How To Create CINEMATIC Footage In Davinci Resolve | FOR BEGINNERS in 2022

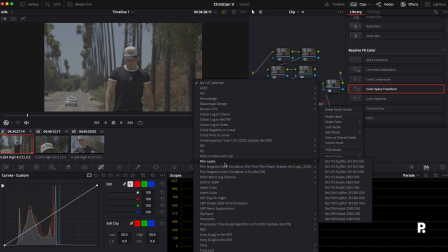So in Film Lux, you have, this is, in my opinion, DaVinci has some amazing Film Lux, and I really, like, I have LUTs and all that stuff, but the Film Lux in here, I normally stick to the
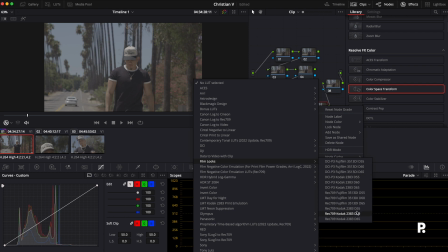Rec. 709 Kodak 2383. I'll normally range between the D55 and the D60.
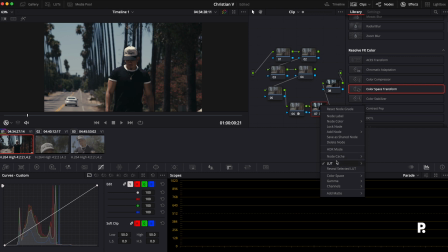So we're gonna just see how that looks. So that is, it's a little cool. So let's see how the D55 looks. Okay, so it warmed it up a little bit. Now that's already, as you guys see, it's already looking pretty cinematic.
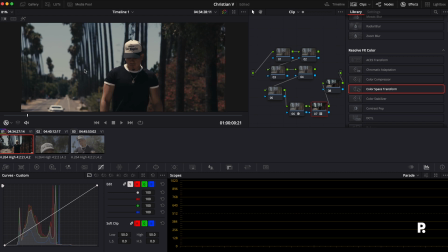Even if I zoom in, it looks pretty cool, it looks pretty dope. We still have a lot of work to do and a lot of room to work with, but for the most part, I kind of like how that look is setting us up at. So for the first one, this is gonna be, I'm only gonna focus on my baseline, I'm gonna focus on my gamma.
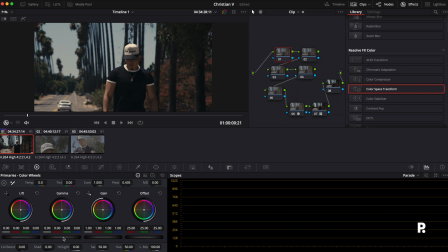And so it is a little dark for me, so I'm going to brighten it up a little bit. I just want to, normally I pull it up all the way high and then I backtrack from there. And for some reason, my scopes are not working right now.
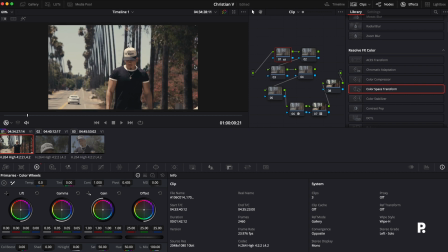Okay, so from here, with the gamma, I'm going to drag it back down a little bit. I'm going to pull the highlights down just a tad, and I'm actually going to boost the shadows just a little bit.
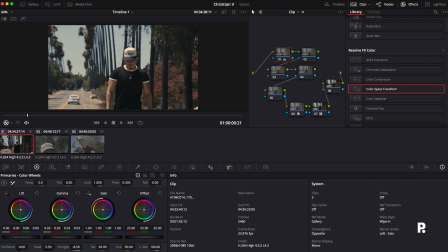Okay, so if I toggle that on and off, for me, I like to pull as much as I can out of it first and then work my way down from there. So from here, the second one is going to be my curves.
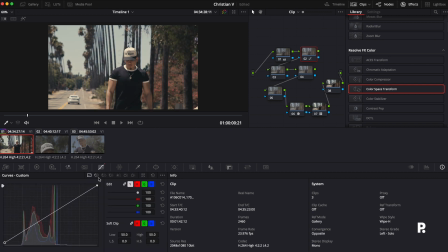My curves is going to be, so I'm going to actually drag this up a little bit, okay, drag the top down a little bit just to give us a little more space and a little more room to work with. And then from here, we're going to create a nice little curve. Okay, bring this up a little bit. Okay, nice.
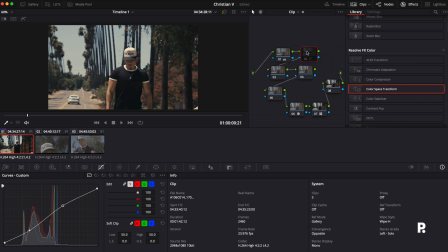And so now if we toggle this on and off, that's on. Now it's already giving us that nice look to it. And so what I did here, and what I did here, you can see the difference. So one, two, bam. And now it's just giving our image a lot more picture clarity.
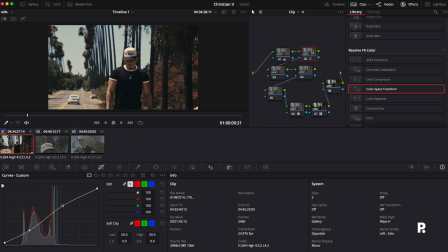It's giving us a lot more details in the shadows, a lot more details even in the highlights as well, which I love. From there, the next one, I'm actually going to bring in some saturation. So for me, I like to just, again, this is to each their own. For me, I like to blast my saturation out the water and just see how it looks from here and then work my way back.
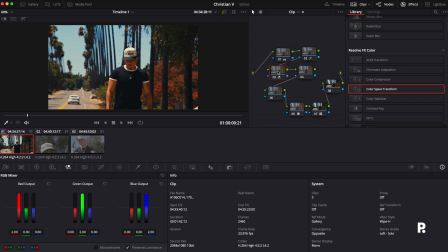So that's with it. Oops. So that's with it and that's without it. So what I'm going to do is I'm going to actually utilize the key output. And so I'm going to pull it down to where I like it. First, take it all the way back, bring it in to where I do like it.
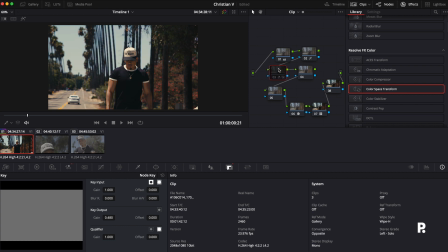And I think it sits pretty nice right there, okay? So that gives us a nice natural tone. Look at his skin right there. It doesn't look like there's too much life. And now we're bringing the life back into his skin, okay?
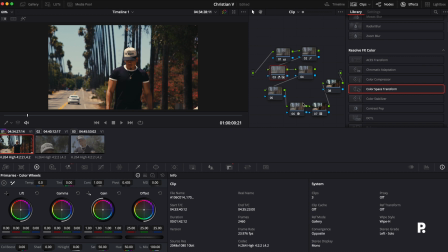And then from here as well, what I'm going to do is I'm actually going to add in
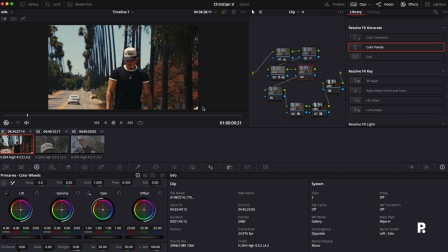And from here, what I'm going to do is I'm actually going to work with the offset and the lift a little bit. And I want to get like a vintage look, so I'm actually going to pull it off to the left a little bit. And so from here, it's giving me, that's what I did to it.
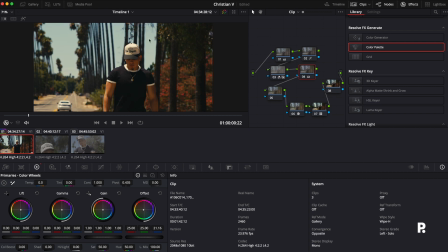And I'm really liking this because what it's doing is it's giving me a vintage look to it, which is what I was going for. So this vibe, this style, obviously you see the palm trees, it kind of has like that LA feel to it. I want it to have that warmness. I want it to have that grit to it.
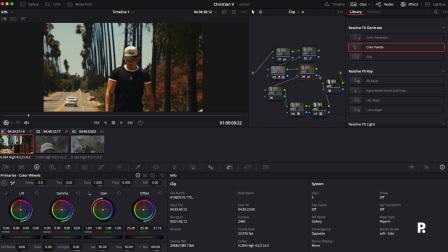And ultimately, I'm really liking how this is looking so far. So this is before and that's after.